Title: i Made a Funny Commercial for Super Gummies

some broadcasting network i definitely would have spent more time making the scene a little bit more cohesive and dynamic but i think it was pretty funny it was all about
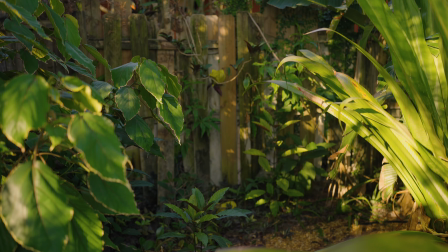(7:55)
the sound design on this one because without it it would be a lot less entertaining like when i throw the bag and i
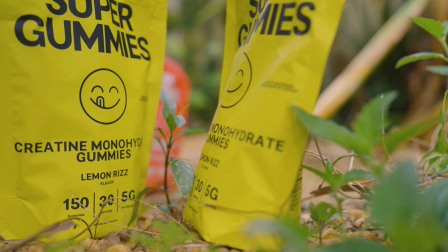(8:04)
make the turkey sound and then landing it dunk on on the ground and then obviously when they're fighting
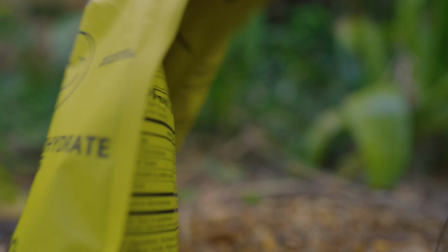(8:09)
i tried to make like you know i got swords hitting and glass breaking it wasn't just the punch and that's what really kind of tied it all together all those little sound effects really brought it together and then i really wanted to get like at the end when when he falls on to it I was trying to reenact the WWE kind of like I wanted to get an announcer basically like he's on the ropes and getting some sort of fight announcement all of the free asset or not free assets but all the music licensing that I use I there wasn't quite exactly what I wanted and if I was gonna make them a legitimate commercial I didn't want to steal or take copyright infringement issues is so I just had to use the audio that I did so I ended up getting uh someone speaking spanish i think about football and then just like the the fighting bell and it kind of gets the point across but i could have definitely beefed that part up a little bit yeah i really wanted to end the video with like the new flavor coming out
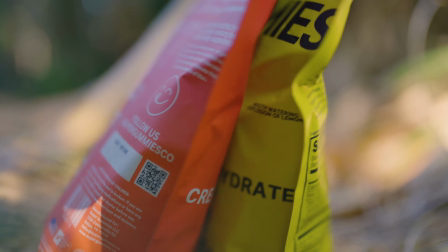(9:13)
but it's not gonna be for a few months but then that would have been how like the blue razz is
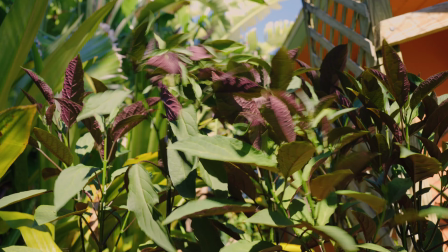(9:18)
basically born and then just trying to get these shots where you're making it land like that was pretty difficult but after a while like i was i would smush the bag down and it worked i think it was pretty funny cohesive to the point minute and a half video and then i'm still crafting
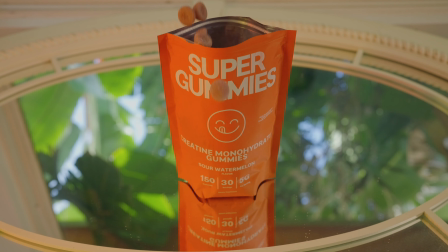(9:41)
another video for them I wanted something a little less ironic,
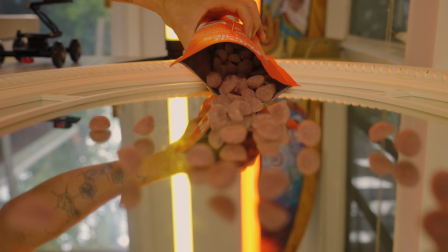(9:46)
something more kind of workout-y, jazzy, Daniel Schiffer style video. I think later down the road, we'll probably spend some more time and actually craft a storyline and get something a little bit more dynamic. I think it would be fun to get those boys in the gym, like morning light, get some haze and some sunbeams coming down. get kind of more nitty-gritty workout style like in in the gym on concrete in the park type of fast pace and I've got a few shots I put this into the fish tank and was trying to get
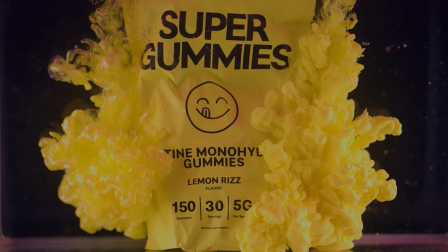(10:25)
some of the color with the ink dyes and I don't know for whatever
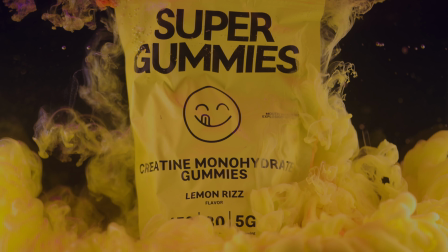(10:29)
reason I just wasn't quite getting what I wanted I don't know if There's just too much saturation with the inks and the dyes. I even experimented with some contrasting RGB lights. So like on the yellow, I would put purple.
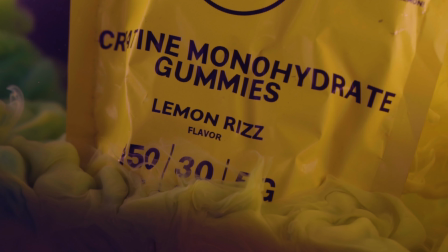(10:46)
And just so you could kind of get some sort of dynamic depth in the shadows because it was just like 50 shades of yellow. Here are a few of the shots that I got around filming this.
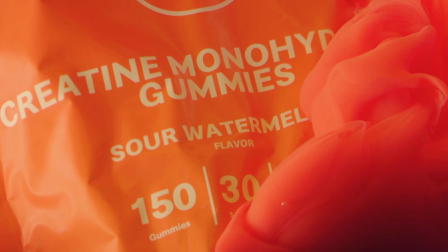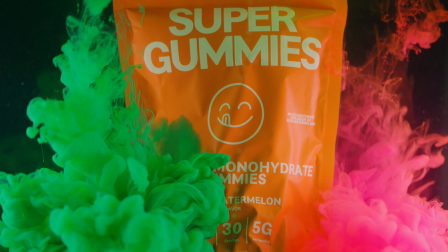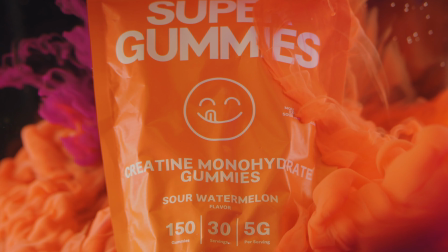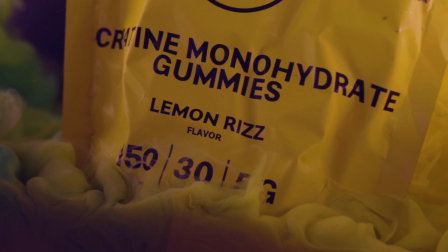So let me know what you think.